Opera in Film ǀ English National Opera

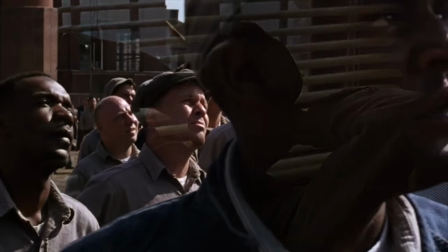[4:13]
Film can have this instantaneous reaction, yet the mere sound of opera can transfix us,
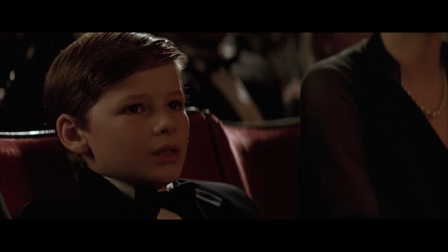[4:24]
frighten us, or
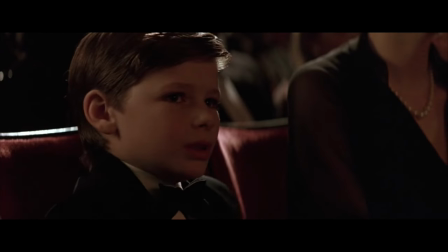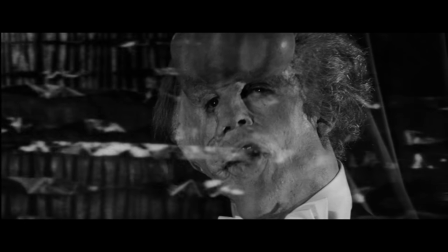[4:32]
fulfill the dreams we thought were unreachable.
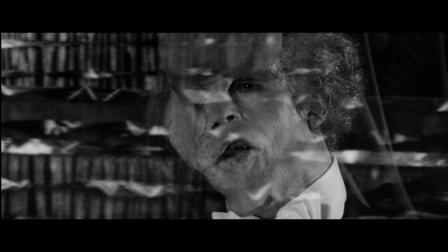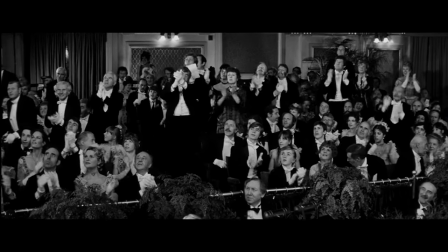[4:39]
This is why opera is directly referenced in cinema. Its connotations of grand emotion help emphasise the already existing emotions we see.
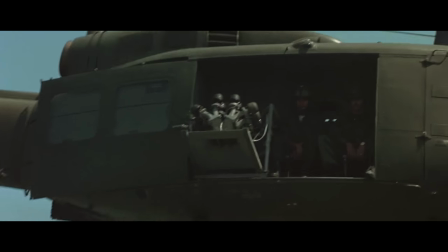[4:48]
Opera tends to have this ability of making everything feel larger.
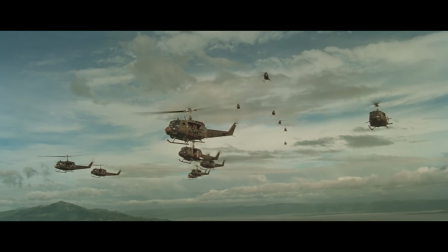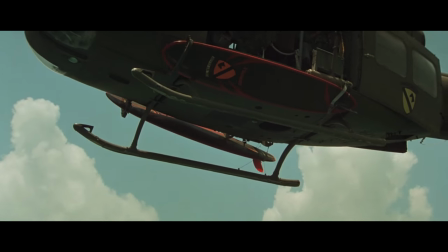[5:00]
And beyond just the use of music, even the setting of an opera will give a scene and add a drama.
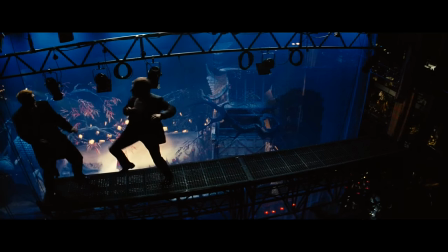[5:05]
The idea of a scene taking place at the grandest stage we can imagine,
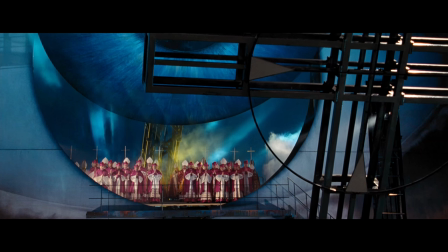[5:09]
coordinated to orchestral music, surrounded by sheer spectacle, will undoubtedly emphasise the emotion within a scene.
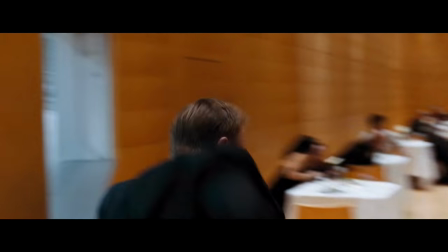[5:16]
An action set piece can become fuelled by an orchestral intensity.
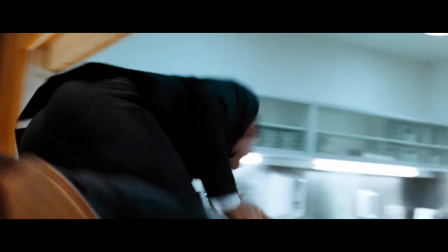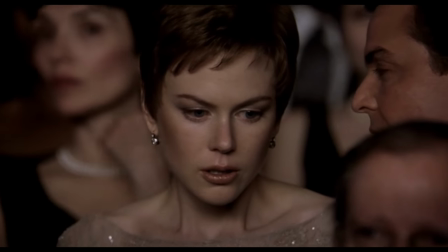[5:26]
or the simple look of a subject whose thoughts are consuming her can be enhanced by the music brewing beneath.
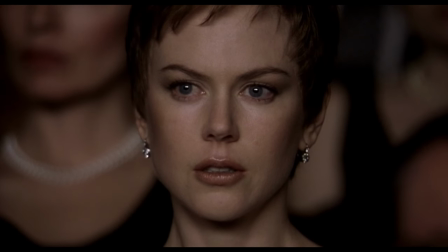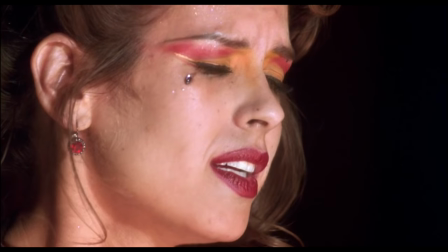[5:42]
Though already a pre-existing context to the music, it's reapplied with a new context, yet its original emotion still remains.
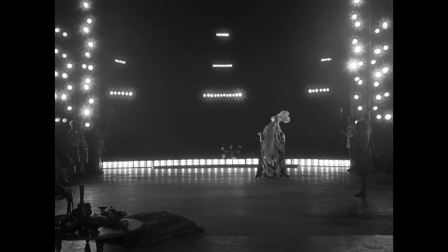[5:50]
The magic of opera lies in its grandiose and historical connotations.
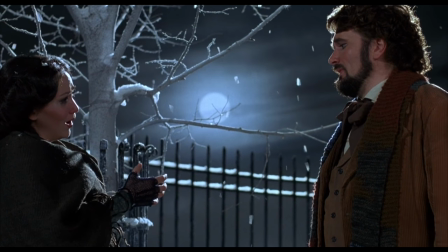[5:54]
We juxtapose modern sensibilities with an age-old art form, but we simultaneously see just how much they synchronize with one another.
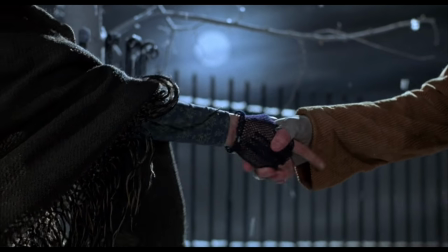[6:02]
It offers a subconscious realization of a universal emotional connection that's existed through the ages,
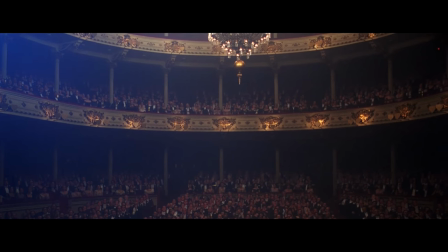[6:09]
and its natural implementation to cinema shows that it's as relevant now as it ever was.
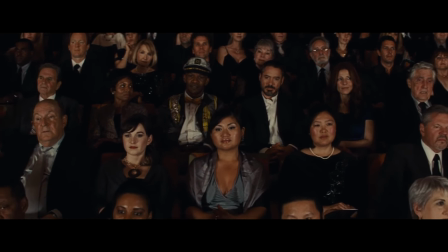[6:15]
Opera demonstrates the shared internal journey that humanity ventures, a journey that will be with us always.
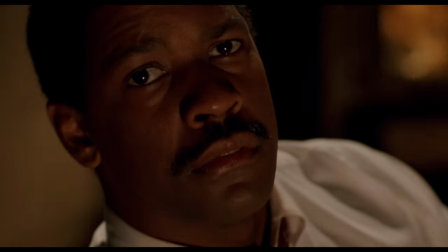[6:21]
Although it may be from a time almost unrecognizable in our modern society, the feelings and the passion dwelling within it, will stay for eternity.
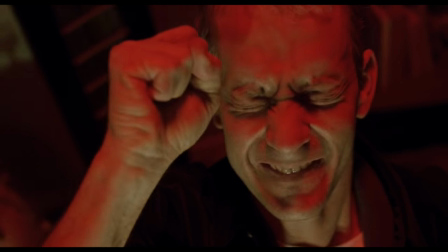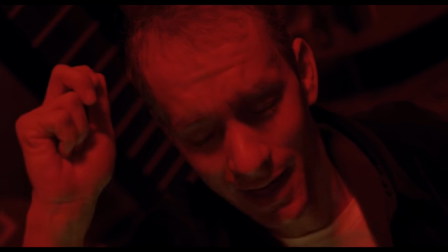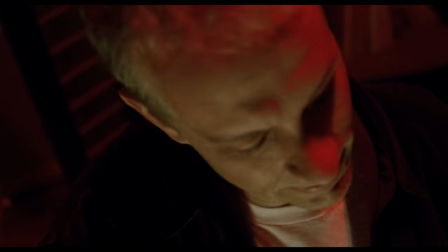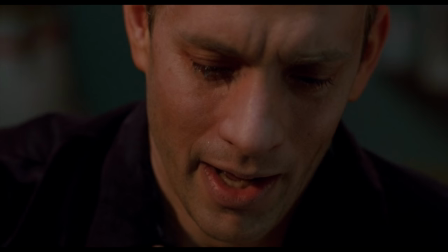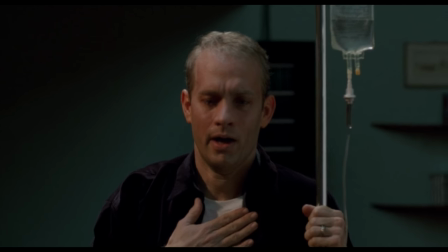[6:52]
Cinema's direct parallels with opera show even further how adaptable the art form is, even today.
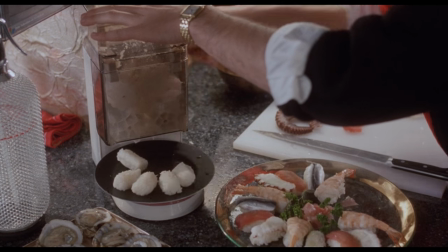[6:58]
Songs of seducing women match precisely what we see on screen.
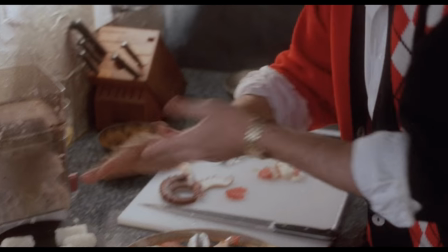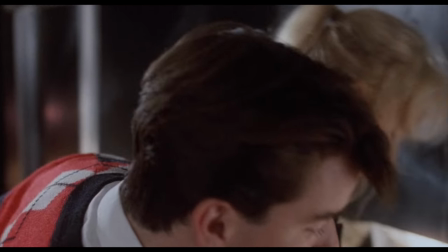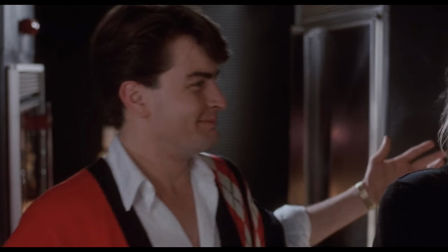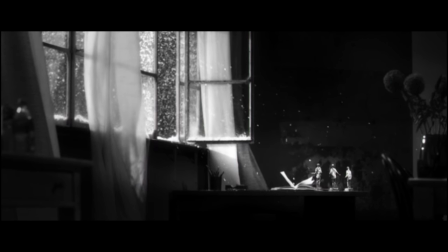[7:18]
Or alternatively, the cries of sorrow mimicking a tragedy we're helpless in preventing.
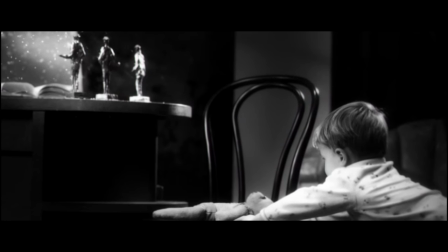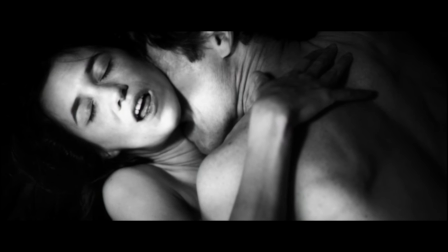[7:31]
If there was but one way I could substantiate the importance of opera,
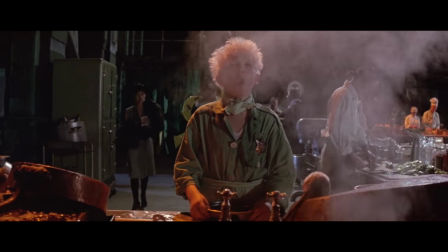[7:35]
it's that opera very rarely tries to be cinematic, but cinema will very often try to be operatic.
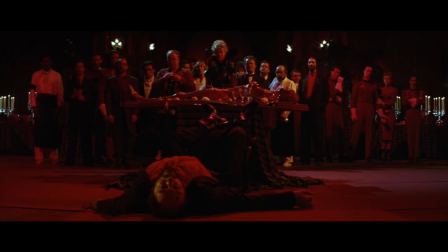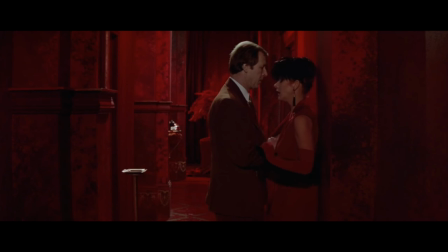[7:48]
Summoning on the medium's techniques to punctuate a moment that isn't to be explained, but to manifest pure, unfiltered, raw emotion.
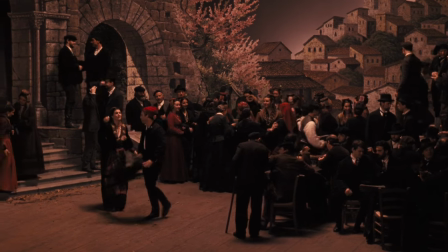[7:56]
And there's no way more universally understandable than through opera.
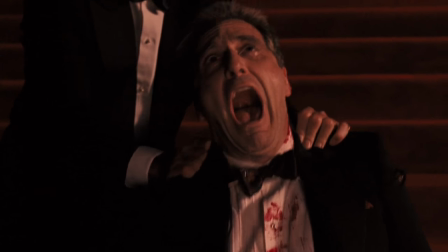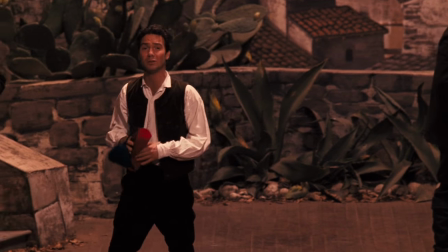[8:09]
Although on the surface appearing radically different, film and opera share many parallels with one another.
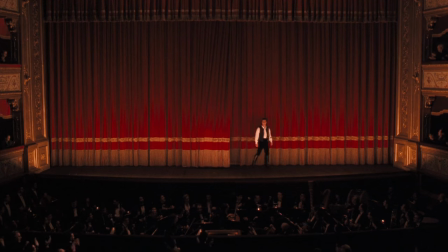[8:15]
Obviously at the core, they're both forms of expression through some manner of narrative, yet even in its basic structure.